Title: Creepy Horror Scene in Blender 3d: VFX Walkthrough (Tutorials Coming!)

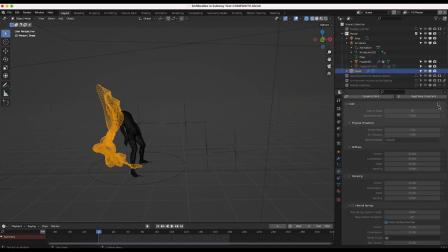(3:58)
So pretty basic little setup here, just a quick cloth simulation i've used 50 cloth steps and i believe i used the cotton preset here
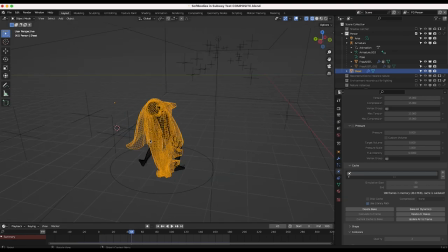(4:07)
and you know baked out the simulation so that you know we would have this kind of cloth covering our character here in the foreground of our shot to give kind of a creepy look so i've just added a very basic plane to our scene and then enabled our character as collision physics and then i've then
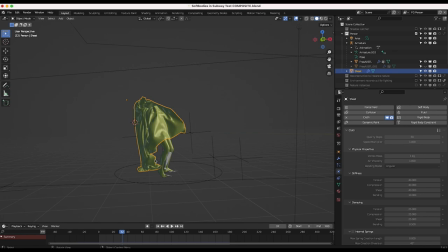(4:22)
simulated this plane to collide with our character over the course of our timeline to create this pretty cool looking effect. And I'll actually do a tutorial on this specific effect in the future as well, in case you guys are interested in the specifics behind it. But that's the gist of it. Pretty basic little cloth simulation on the plane itself to create this kind of creepy cloth flowing on our character here.
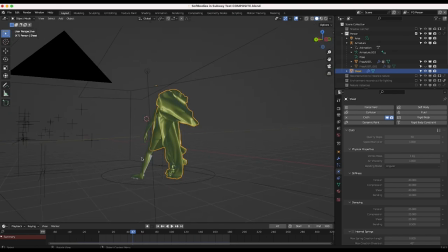(4:41)
And yeah, it also kind of hides some of the flaws in the animation of the character itself. So pretty basic little simulation there. I've also added a subdivision surface modifier to the plane itself.
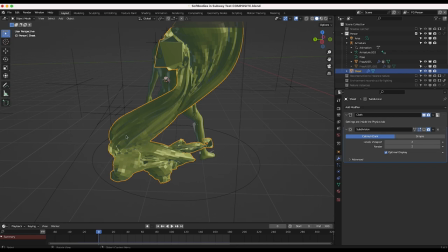(4:52)
So you can see when I turn that subdivision surface modifier off. You can actually see the individual vertices in the mesh, but once we add this, it ends up looking much better. So obviously the more vertices you have on your model that you're doing a cloth simulation with, the better and the more accurate that cloth simulation is going to be.
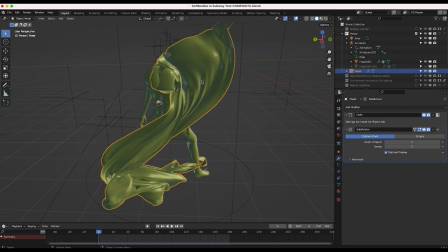(5:07)
However, it's also going to take more time and processing power in your computer to deal with that simulation. So all I've done here is I've simulated the cloth on a lower resolution base mesh, and then I've subdivided it after the fact to make it look a little bit nicer in the final render.
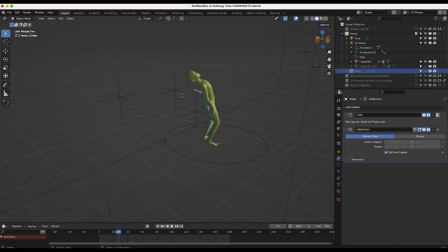(5:21)
So that's what I've done there, I also did a soft body simulation for a hand that's kind of attached to our character's feet here. So I was trying to create kind of a creepy scene in this case. So you can see what I've actually done here is I've duplicated our 3D character model, and then I've just deleted all the other vertices except for where the hand was.
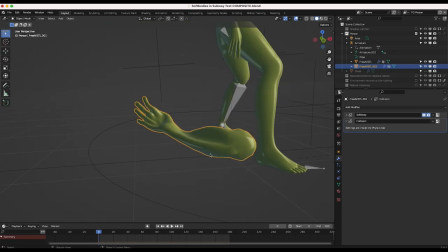(5:40)
And then I've created a soft body simulation for this hand, attaching it to where the foot would be.
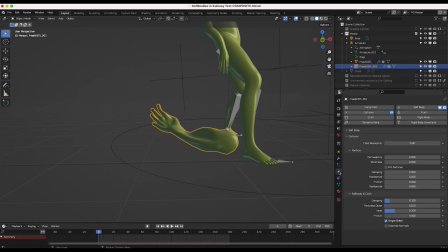(5:45)
So you can see what I've done here, if we go to our physics properties tab, you can see I've enabled the soft body physics. And what I've done here is I've created a vertex group for the simulation to follow. And I'll go into the specifics of soft body simulation in another video as well.
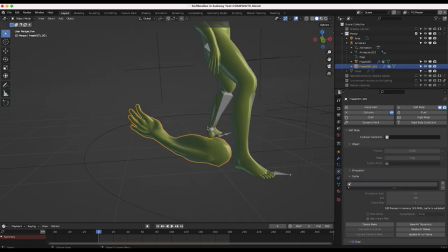(6:01)
But essentially soft body simulation allows you to simulate the effects of movement on deformable objects in your scene. So a lot of the time in computer graphics, we'll use this for like muscle or skin or like a ball bouncing or something.
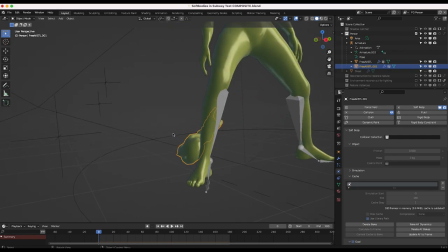(6:12)
There are a lot of different applications for soft body physics.
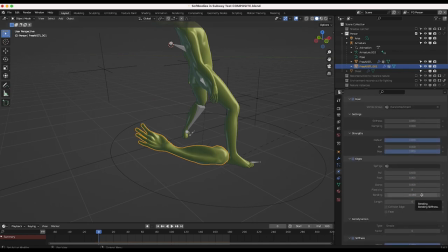(6:14)
And of course you can play around with a lot of the settings as well depending on the look you're trying to go for but what i've done here is in the soft body physics settings i've created a weight painted vertex group so you can see here i've created a little vertex group near
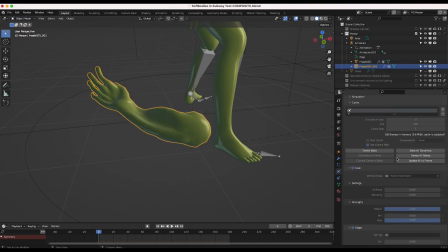(6:29)
the base of our hand here and then i've used that as the goal for our soft body simulation to follow and then i've parented that vertex group to
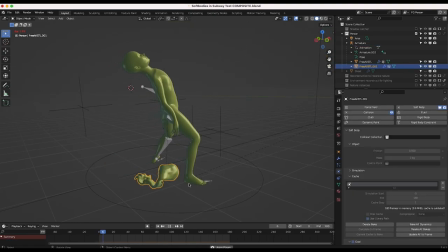(6:38)
the leg portion of the armature here so that as our character moves our soft body simulation moves accordingly as well so you can see it's just parented to that bone of the armature and then as it moves it's also colliding with the floor here so i've made the floor of our scene that 3d
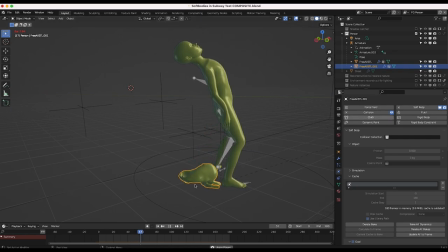(6:54)
environment reconstruction also collide with it as well by enabling collision physics on that you know pretty subtle effect in this specific case but i'm definitely going to be doing some tutorials in the future regarding how we can get a specific look using soft body simulation this is one of my first times trying out a creepy effect like this But I learned a lot and we're going to be going into it more in the future as well.
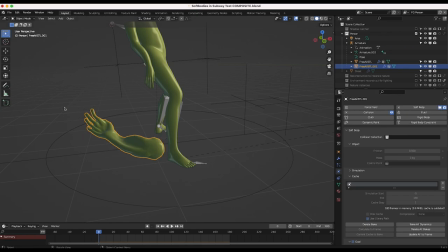(7:14)
But pretty simple little setup here. I made sure to have a closed manifold mesh on the soft body simulation because that's really important when you're doing soft bodies to have a very clean mesh so that Blender can calculate it accordingly without any glitches or errors or anything.
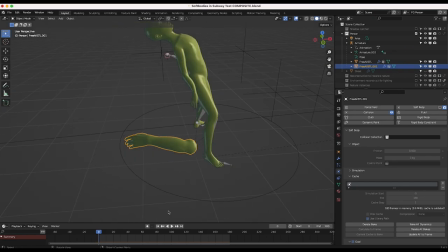(7:29)
So pretty simple little setup here. This is what our parenting looks like without the soft body physics on it. So you can see our arm is just parented to the leg of our character here. and then once we enable those soft body physics, it's only going to be parented with that weight painted group on the arm that I showed you. Pretty nice little effect here.
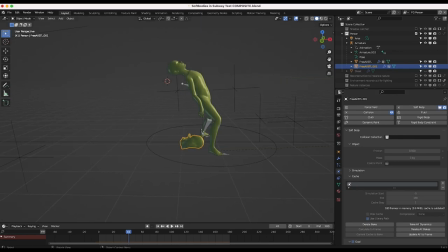(7:46)
Then I've also made this soft body simulation a collision object just so whenever we simulated the sheet on top of it that it would also interact with that soft body simulation on the floor there. So nice little setup here. Just a fun little simulation test. Probably didn't notice the soft body simulation in the final shot, but that was a nice test regardless.